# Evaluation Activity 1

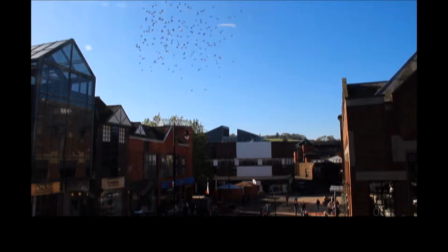(0:07)
In this part of the music video, we have used footage of birds flying. This directly links to the lyrics, "Bitter the bird that flies." This creates a solid link between the video and the lyrics, making it cohesive and flowing. Linking lyrics to visuals follows Goodwin's rules and is commonly used in music videos to
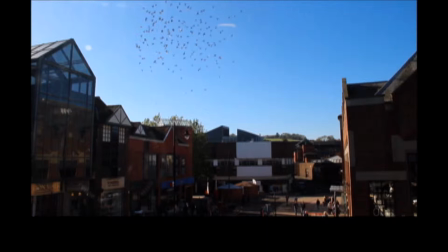(0:26)
help the audience feel immersed within the video and to add deeper meaning to the song by illustrating the lyrics. Having a relationship between the lyrics and visuals is commonly used in most genres of music, because it creates cohesion within the music video, making it more enjoyable to watch.
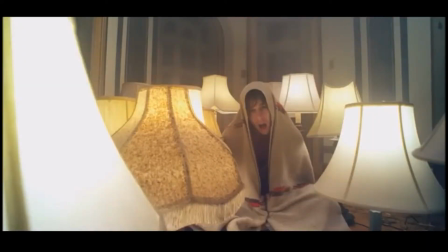(0:42)
An example where the artist has not linked the lyrics to the visuals is in Call It What You Want by Foster the People. They've used odd, out-of-place locations, actions and props, like in this still, to create contrast and to intrigue the audience.
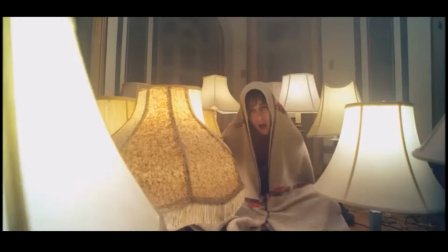(0:56)
But this does still follow Goodwin's rules, because the artist has contradicted the lyrics to get the audience's attention.
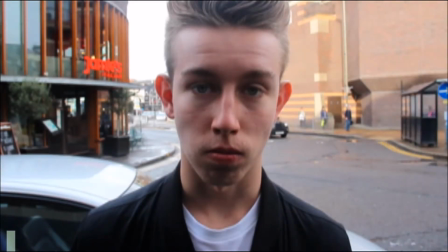(1:04)
At this point in the music video, we have edited the footage so that it cuts to the beat.
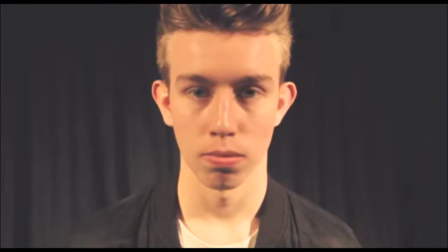(1:09)
We have also rapidly switched between two shots to accentuate the beat of the music. This follows Goodwin's rules. The beat of the music is amplified and accentuated by the fast-paced editing of the visuals. This focuses the audience's attention on the music, meaning that the music needs to be of a higher standard. When this convention is used,
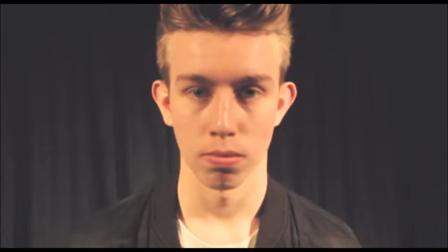(1:29)
it exposes the instrumental parts of the song, meaning that the audience can judge the quality of the music and decide if it is appropriate for the indie rock genre.
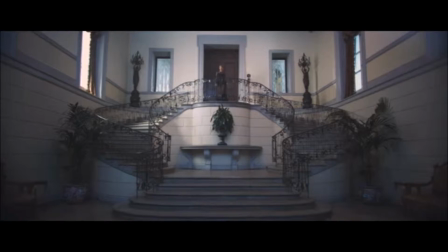(1:38)
Likewise, in Taylor Swift's music video for Blank Space, many of the straight-cut transitions have been edited to the beat of the music.
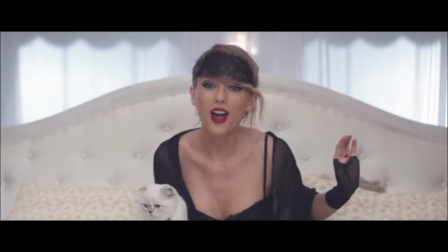(1:45)
This follows Goodwin's rules because the editing and visuals are directly linked to and are illustrating the music.
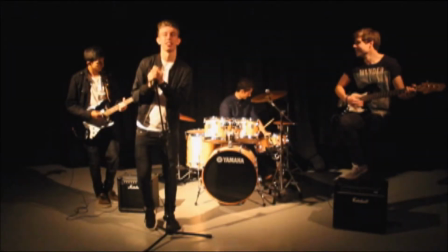(1:52)
We have chosen to use an all-male band so that it is in keeping with the original band Crash Island. They have all dressed in dark, non-branded clothes. This supports the conventions of the genre, which call for similar colours and themes to be worn by band members, and there should be no visible fashion brands or labels.
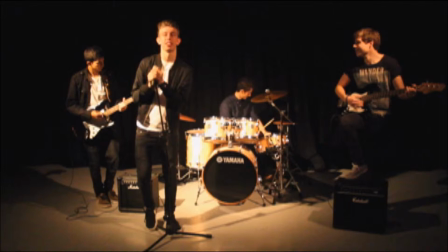(2:11)
This means that they show individuality and a slight non-conformist attitude compared with the styles commonly adopted by teenagers and bands performing songs from other genres such as pop. The location used, a space mimicking a recording studio,
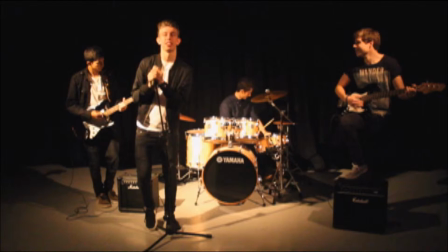(2:26)
is going against the indie rock convention of the band performing to a live audience, such as in the video Don't Look Back Into the Sun by the Libertines.
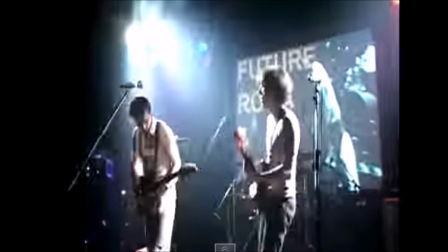(2:34)
In this still, the band are performing to a large audience. This shows that they are popular and well known. Goodwin's rules says that the record label expect close-ups of the artist to create a representation of the band. In the two examples, lighting has been used as a key component in creating this representation.
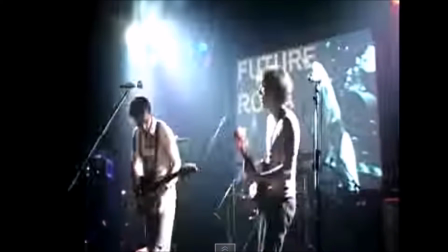(2:52)
This shows the band are fulfilling the record label's demands in a more abstract and creative way.
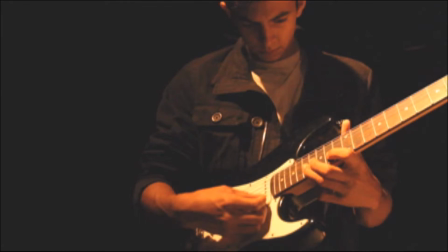(2:59)
In this shot, our guitarist is filmed using a mid-low-angle shot with low-key lighting and appropriate clothing. This follows the conventions of the indie rock genre because it makes the guitarist seem superior and in control, which adds to the precision and talent shown in the video. It is a mid-shot which allows the audience to see the guitar and the player.
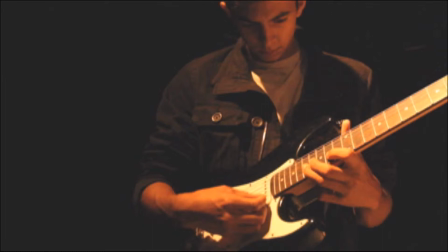(3:18)
This directs the audience's attention to the guitar solo because it is prominent at this point in the video. The effective use of low-key lighting creates a shadowed and mysterious feel to the video, supporting the themes of searching and isolation.
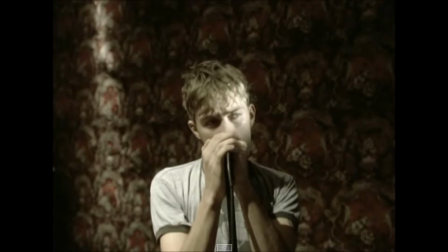(3:32)
In this still from Song 2 by Blur, lighting has been used to illuminate and shadow portions of the artist's face. This creates a sense of mystery, and a light background has been used so that the artist still stands out. This follows Goodwin's rules, which states that conventions of the genre should be used.
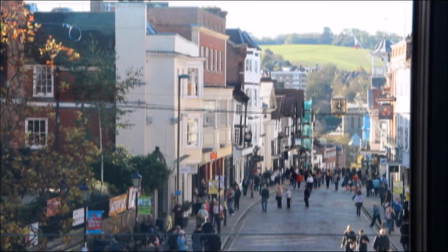(3:49)
We chose this location to accentuate the artist's inner loneliness by showing a crowded location in which our artist felt lost and alone. This highlights the themes of loneliness and longing used throughout our video. These themes are commonly used in indie rock videos, and this shows that we have kept to the conventions of the genre.
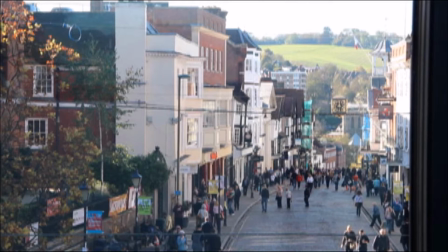(4:08)
Locations are important in all music videos. The audience will see the setting and their first impressions will be formed.